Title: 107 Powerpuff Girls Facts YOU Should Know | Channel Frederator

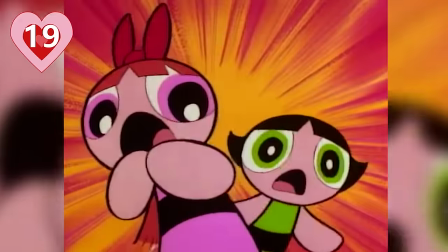246s
Number 19, February 20th, 1995 is a historic day in Powerpuff history that every fan should know.
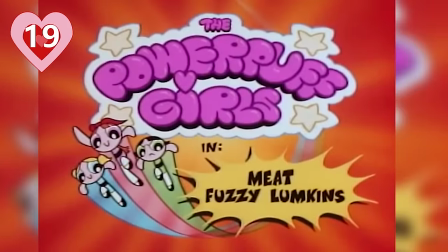252s
It was the day that the first Powerpuff Girls short, Meet Fuzzy Lumpkins, was unveiled to the world during Cartoon Network's World Premiere Toons program.
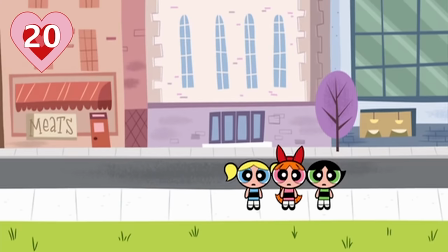259s
Number 20, when Powerpuff Girls was tested in a focus group of children, it did not go over well.
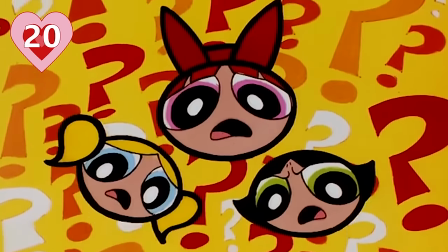263s
The show had a personality and attitude that no one had seen, and it really needed a learning curve.
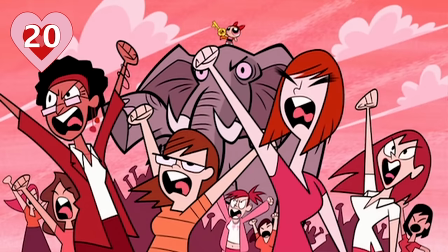268s
Regardless, execs rallied for it and encouraged McCracken to work on a second short with his characters.
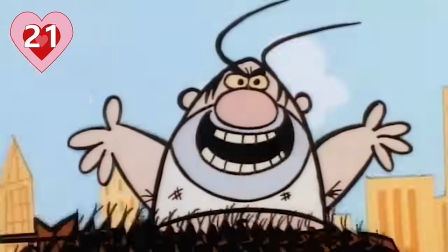273s
Number 21, one of the complaints was that people thought thought that the girls were bugs.
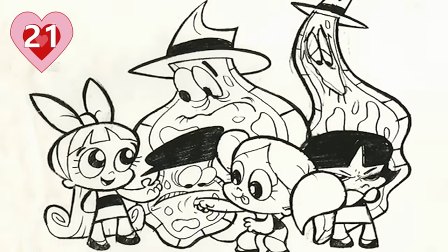277s
McCracken then went in and tried to completely redesign the girls within a day, giving them more realistic features from their faces to their figures.
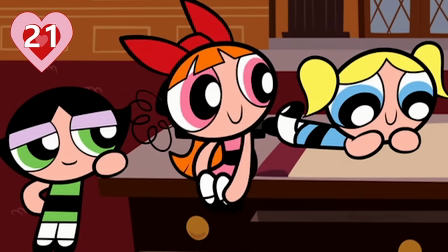283s
Luckily, nothing became of those redesigns and McCracken's unique image for the girls remained. Number 22. While he was trying to get the Powerpuff Girls on the air, McCracken was helping a friend from CalArts named Gendy Tartakovsky on a little show of his called Dexter's Laboratory.
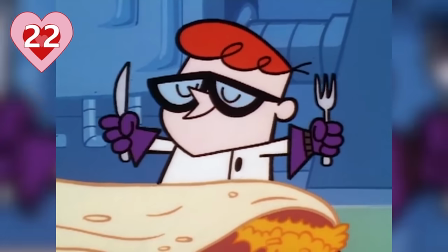297s
During his time on the show as an art director, McCracken learned that the characters are the most important things to making a show work.
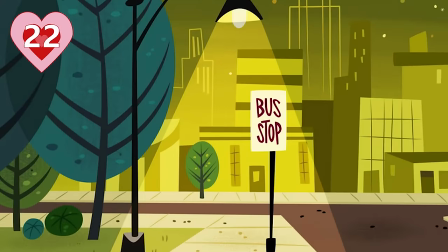303s
So he tossed out the idea of making the show about backgrounds and colored Townsville with entertaining and memorable characters.
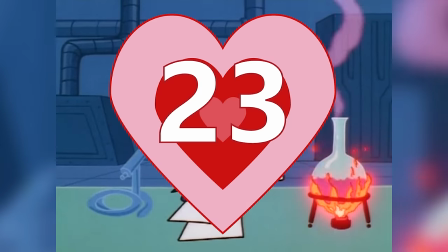310s
Number 23,
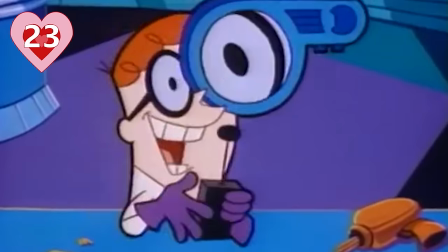311s
McCracken's work on Dexter's Laboratory paid off when it proved to Cartoon Network executives that he was quite effective in incorporating a unique sense of humor into his method of telling stories. This gave Cartoon Network the confidence to greenlight Craig's show. Number 24, it's not always what you know that will lead you to success, but sometimes who you know.
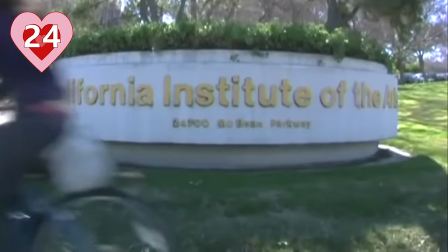326s
Quite a few of the key members of the Powerpuff Girls staff were friends of McCracken's during his time at CalArts, including storyboard artist Paul Rudish, storyboard art and director Rob Renzetti, and the aforementioned Gendy Tartakovsky.
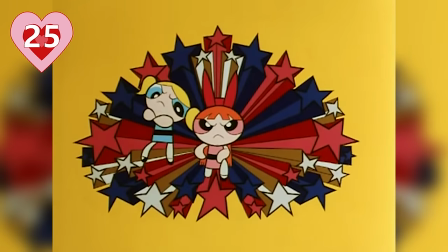339s
Number 25, McCracken was still deeply attached to the name Whoop-Ass Girls,
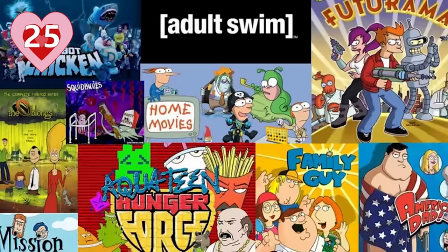343s
but Adult Swim wouldn't exist for another few years, so he needed a cleaner name for the show to air.
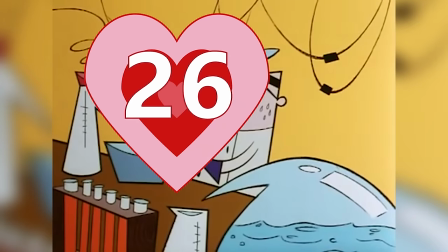348s
You can thank Rudish for giving their girls the G-rated moniker. Number 26, this meant that the show needed a replacement for the can of whoop-ass that gave the girls their powers.
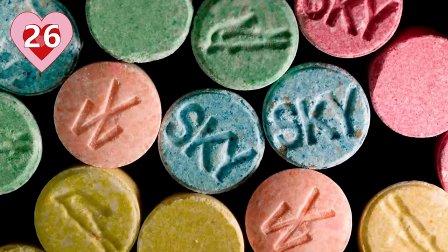357s
They went for the mysterious substance we now know as Chemical X. It was widely believed that this was referring to ecstasy, but that myth has been busted by McCracken himself.
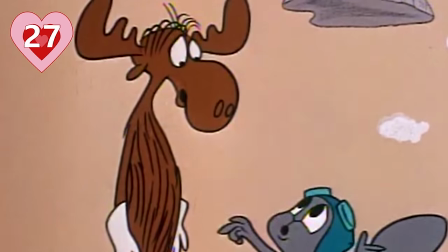366s
Number 27, McCracken cites the 1966 Batman television series and cartoons by Jay Ward as two of the biggest influences on the show.
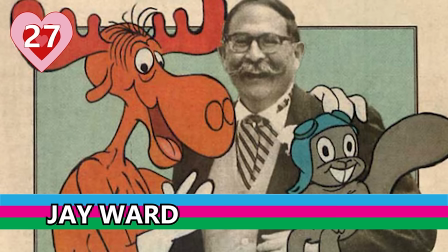373s
If you're unfamiliar with Jay Ward, he's the man behind such characters as Rocky and Bullwinkle.
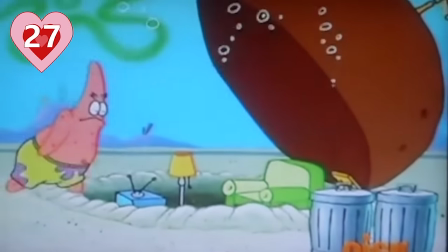378s
And if you're unfamiliar with Batman, it might be a good time for you to leave that cozy little rock that you've apparently been living under.
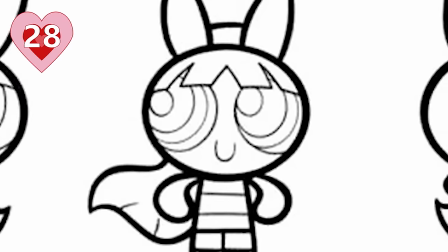384s
Number 28, to make the girls stand out from the rest of their world, they were designed exclusively with curves, round shapes, and ellipses,
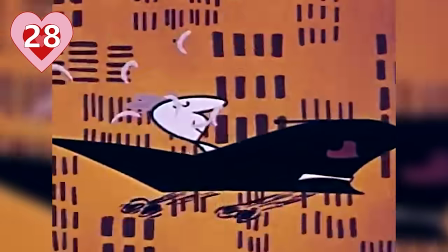390s
while the background characters and environments follow a more angular style influenced by 50s and 60s cartoons.
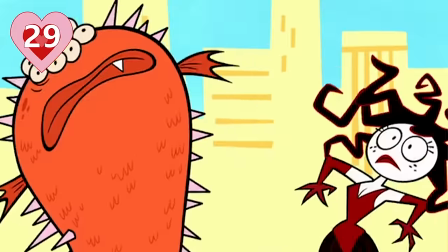396s
Number 29, when coming up with the villains, McCracken created a mental spectrum running from evil to dumb.
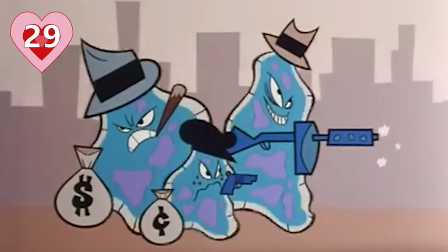401s
The Amoeba Boys, for example, were at the furthest end of stupid, whereas him is pure evil.
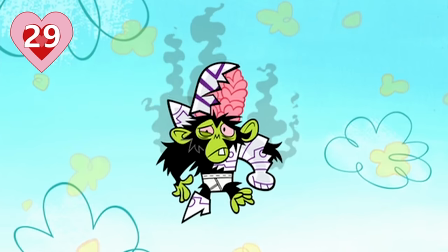406s
Mojo Jojo is right in the middle and can be pushed either way.
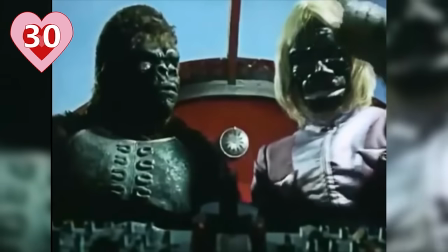408s
Number 30, Mojo Jojo's design is based on a villain named Dr. Gory from a Japanese anime from the 1970s called Spectre Man.
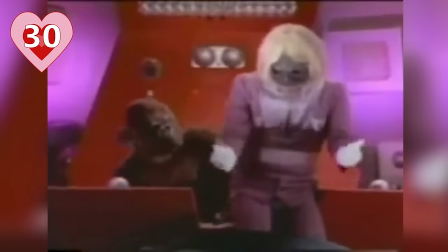415s
Much like Mojo Jojo, Dr. Gory was also an evil green-faced monkey.
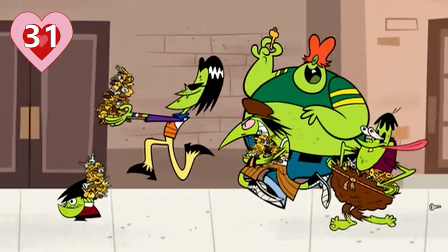419s
Number 31, the Green Gang was created out of the question, what if Big Daddy Roth designed Fat Albert and the Cosby Kids?
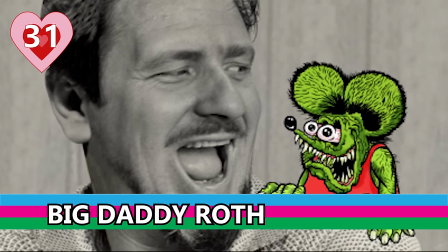425s
If you're unfamiliar, Big Daddy Roth was a cartoonist responsible for creating such characters as Rat Fink, who was designed to be an anti-Mickey Mouse.
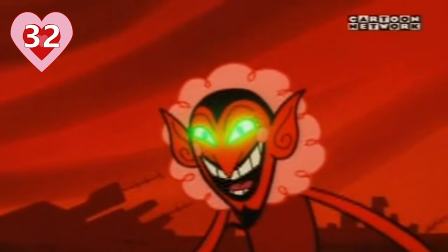432s
Number 32, him was originally supposed to be named Devil, but Cartoon Network refused to allow a religious reference on their show.
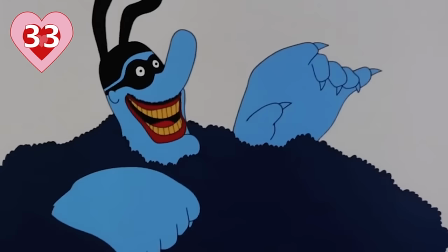438s
Number 33, despite originally being named after the devil, him's initial design was based off of the blue meanies from the 1968 Beatles film Yellow Submarine.
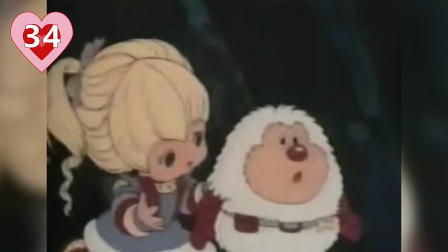446s
Number 34, Fuzzy Lumpkins is based on a sidekick character from Rainbow Bright.
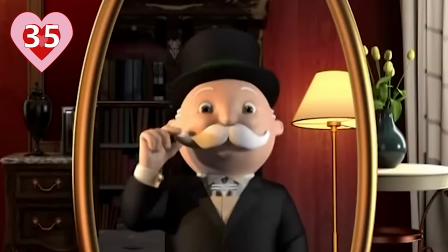450s
Number 35, the mayor of Townsville was designed to be a hybrid of the Monopoly Man and Mayor McCheese?
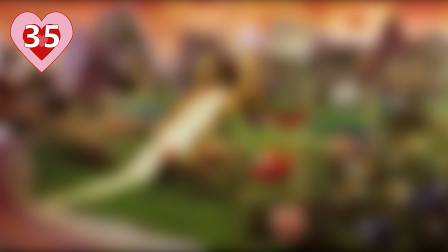456s
Yep. The mayor of McDonaldland, which is a town that we can only assume has rampant issues of obesity and heart disease.
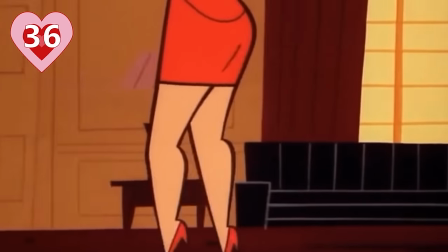462s
Number 36, you never see Miss Bellum's face because her best feature is her mind.
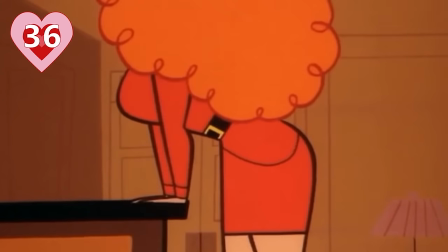467s
McCracken did this because he wanted to make a commentary about how women are often only seen for their bodies.
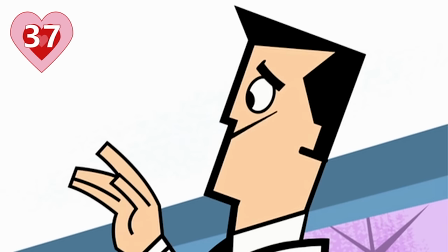472s
Number 37, ironically, Professor Utoniom himself was created from a mixture of ingredients.
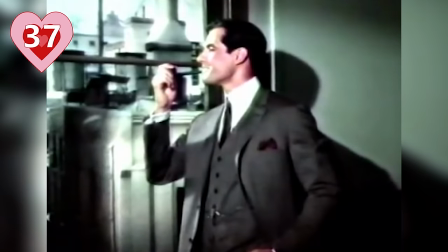477s
He was a mixture of a TV father from the 1950s and J.R. Bob Dobbs from Church of the Subgeniuses.
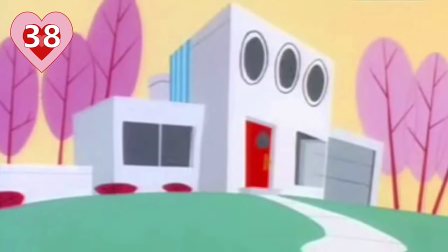483s
Number 38, Professor Utoniom's house is based off of the Arpel Villa from the 1958 film Mon Uncle.
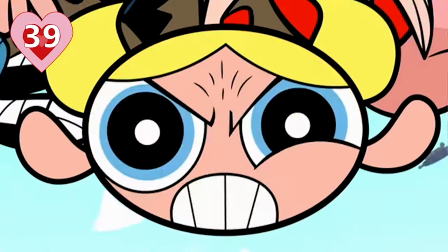489s
Number 39, out of the three girls, Bubbles was the hardest voice to cast.